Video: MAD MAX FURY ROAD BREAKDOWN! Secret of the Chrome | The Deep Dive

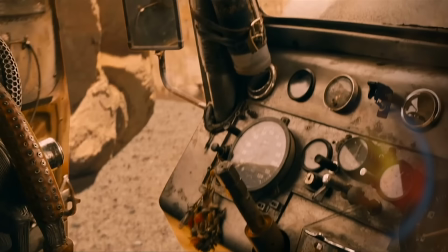(8:11)
Our first shot of Furiosa, Charlize Theron, shows the back of her neck branded with that Immortan Joe sigil, a skull on a steering wheel that Max fled away from. And she hooks up this gnarly steering wheel to the war rig.
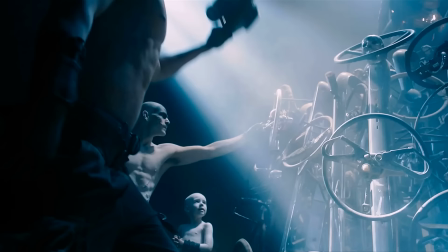(8:22)
In the in-universe mythology, the steering wheels are detachable because they are granted to you by the will of the Immortan and then return to the altar room that contains
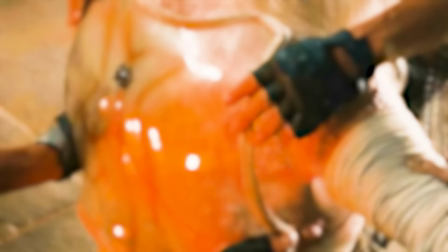(8:29)
the wheels of warriors past and present cross-cutting with these shots of furiosa are shots of immortan joe's ailing tumor-stricken body as
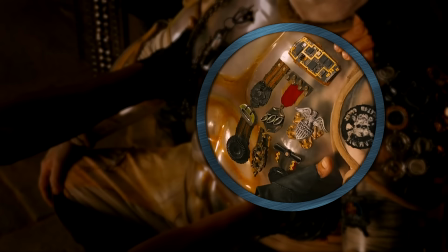(8:37)
he's covered with service metal armor that gives him a fake muscular appearance joe's medals include an easy rider badge and then a 500 that
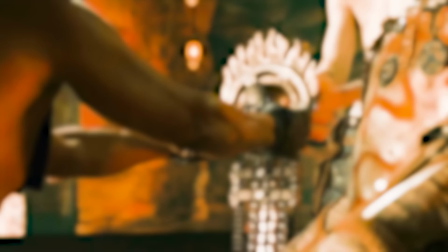(8:45)
looks like the 500 that's part of the australian ford falcon logo his skull steering wheel is hooked into his crotch region of course it's designed in a way so
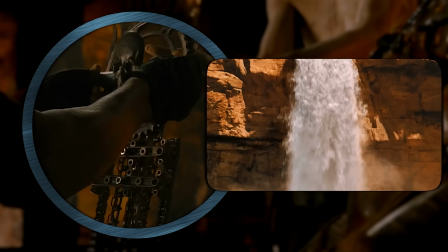(8:53)
that the chain mail hangs from it mimicking the water that pours from the giant carving of the skull and the side of the Rock, which is Joe's true power over these masses.
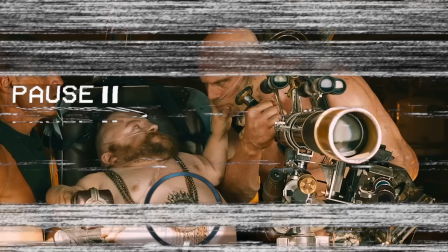(9:01)
This armor piece is also worn by Joe's deformed sons, who have the best names.
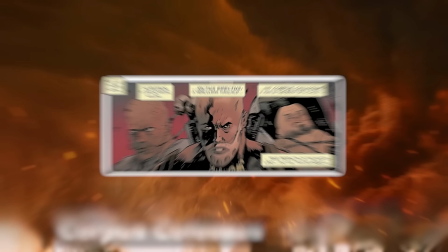(9:05)
Corpus Colossus, ironically the small one, the mentally slow Rictus Erectus, but there's also a third son, Scavarus Scrotus.
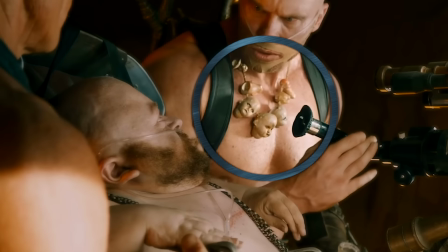(9:12)
I know. Also, you'll notice Rictus Erectus wears a necklace of baby heads, because of course he does.
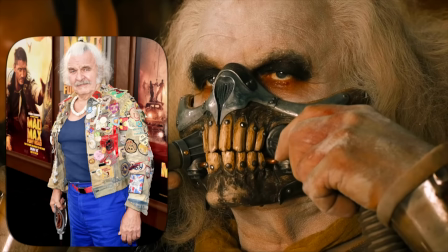(9:18)
He probably thinks they make him smarter. So Joe in this movie is played by Hugh K's Byrne, who played Toe Cutter in the original 1979 film.
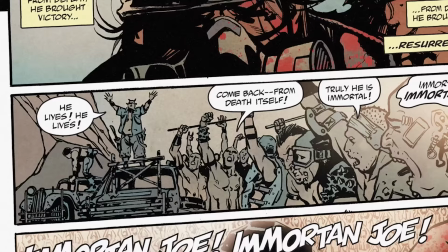(9:24)
The character's backstory is detailed in one of those prelude comics, he was war veteran Colonel Joe Moore, who took this aquifer by force.
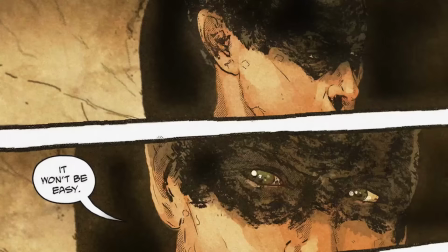(9:31)
He lost a ton of followers, but he somehow survived, earning the moniker of Immortal. Furiosa in these prelude comics was brought in by Joe as an imperator to guard Joe's wives.
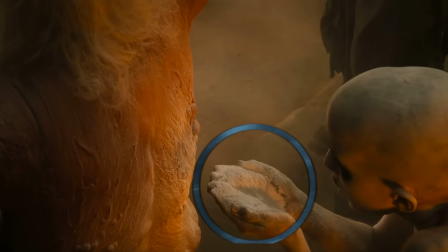(9:40)
The splendid Angerad, the Dag, Toast the Knowing, Cheeto the Fragile, and Capable.
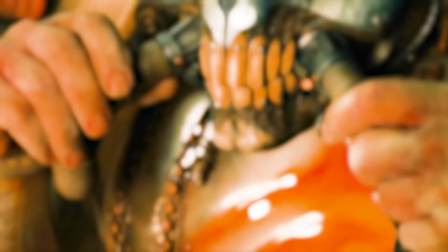(9:45)
So Joe has a war boy blow white powder on his tumors to ease his pain, and this white powder is inspired by the makeup of Indian holy men but this ghostly pallor is mimicked by all
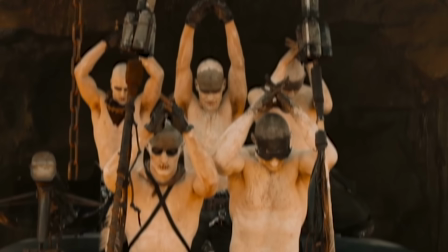(9:54)
of the war boys with darkened eyes making him look like the skull of his citadel during joe's speech the war boys do this prayer salute interlocking their fingers four on each side making it look like the eight valves of the b8 engine that's why they chant v8 v8 so joe cranks on the water for just a
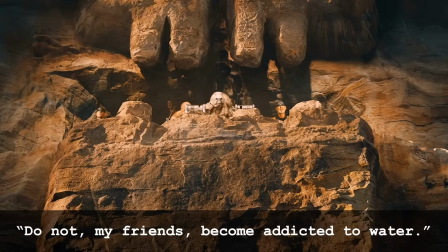(10:13)
few seconds but then cruelly turns it off saying do not my friends become
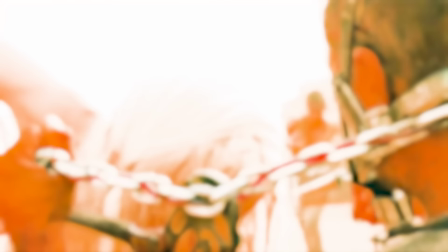(10:18)
addicted to water and later on max's dependency on the water from the hose is one vulnerability that furiosa and the wives
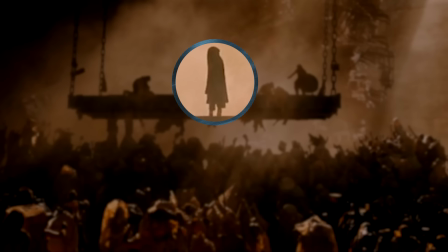(10:25)
will take advantage of now when the war rig platform goes back up you can actually see a lone woman who was allowed to stay on that elevator this is actually from a
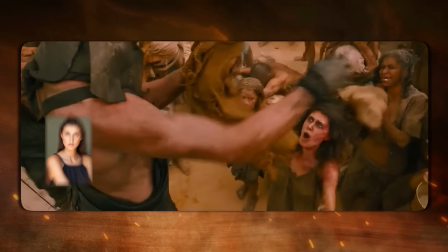(10:33)
wild deleted scene in which deborah aids plays a desperate woman who offers
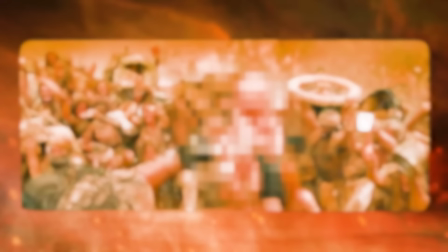(10:37)
her baby to be a war boy the baby is rejected and then she hands off the baby to a girl and then says,
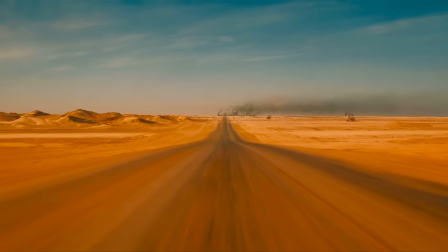(10:42) then take me, I'm a milker.
Yeah, I think this was a solid cut. As Furiosa takes off, she checks her mirror to see the mirrored light signal between the Citadel and Gastown.
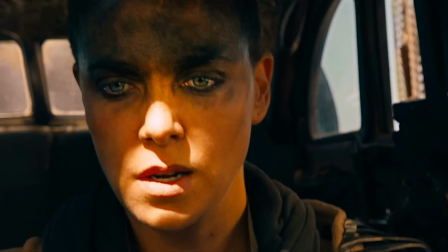(10:50)
She waits until after they have started signaling each other before she veers off. This way, she gets the best head start.
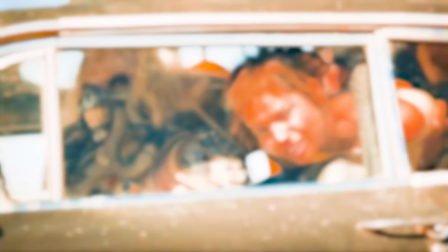(10:56)
We see how Joe had kept his wives behind a literal bank vault door because for him, they were his possessions.
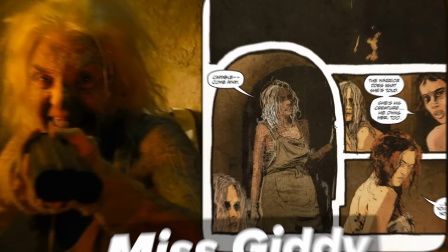(11:01)
In the sanctuary, we see five chairs set out before a chalkboard. In the prelude comic, we learn that these were for lessons from Miss Giddy.
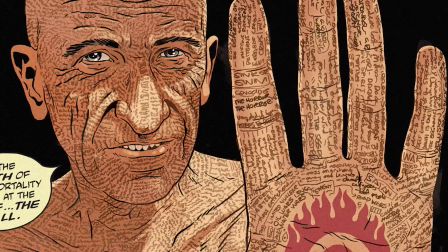(11:08)
You can see here it's covered in tattoos because she is a word burger, a history man or history person we see here who acts as a living book with names and stories tattooed on their skin.
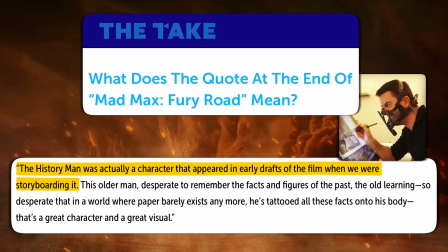(11:18)
Storyboard artist Mark Sexton said that they originally planned to have this movie narrated by a history man who was an older man trying to remember the facts and figures, kind of an unreliable narrator.
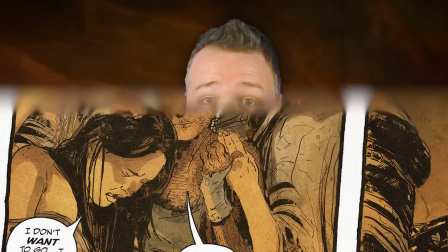(11:27)
But instead they used this framing device for the prelude comic and then they ended this movie with a quote from the first history man. Now we learned that comic the wives had begged Miss Giddy to come with them But she decided to stay behind with a gun to stall the pursuit for as long as
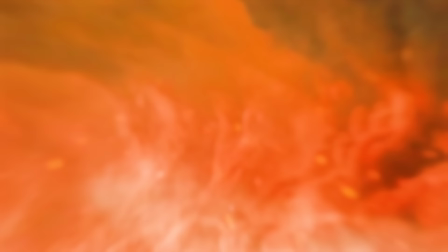(11:39)
possible You cannot own a human being Sooner or later someone pushes back And written all over the place are phrases like our
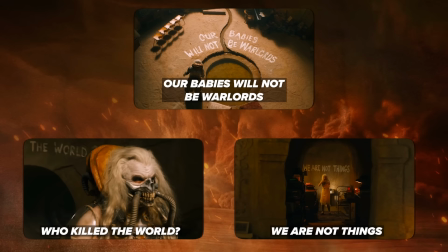(11:46)
babies will not be warlords Who killed the world? We are not things And they are all written in white the color of mother's milk As the chase begins Nux hears the
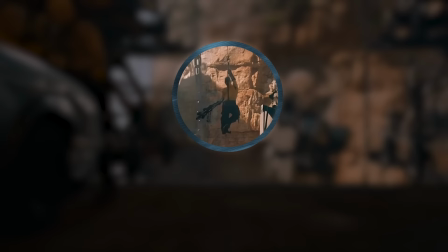(11:55)
drums of the doof wagon We don't see the front of it yet just the back of it and it's just so cool looking that we don't even notice that war boy
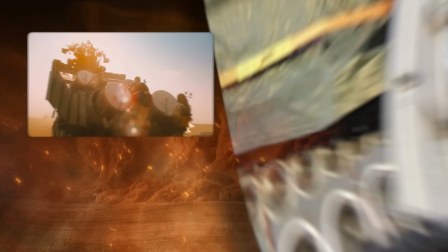(12:02)
lancer swinging into frame toward us until he lands. Production designer Colin Gibson said that the name Doof came from the sound of the speakers.
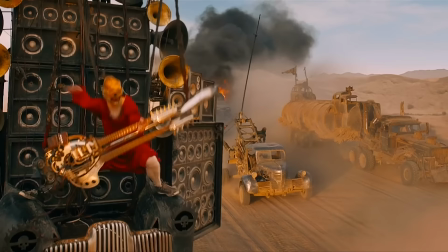(12:08)
Doof, Doof, Doof. And that every army needs a drummer boy. Here we get a drummer vehicle. And later on they're able to tell how close Joe is based on the sound of the guitar.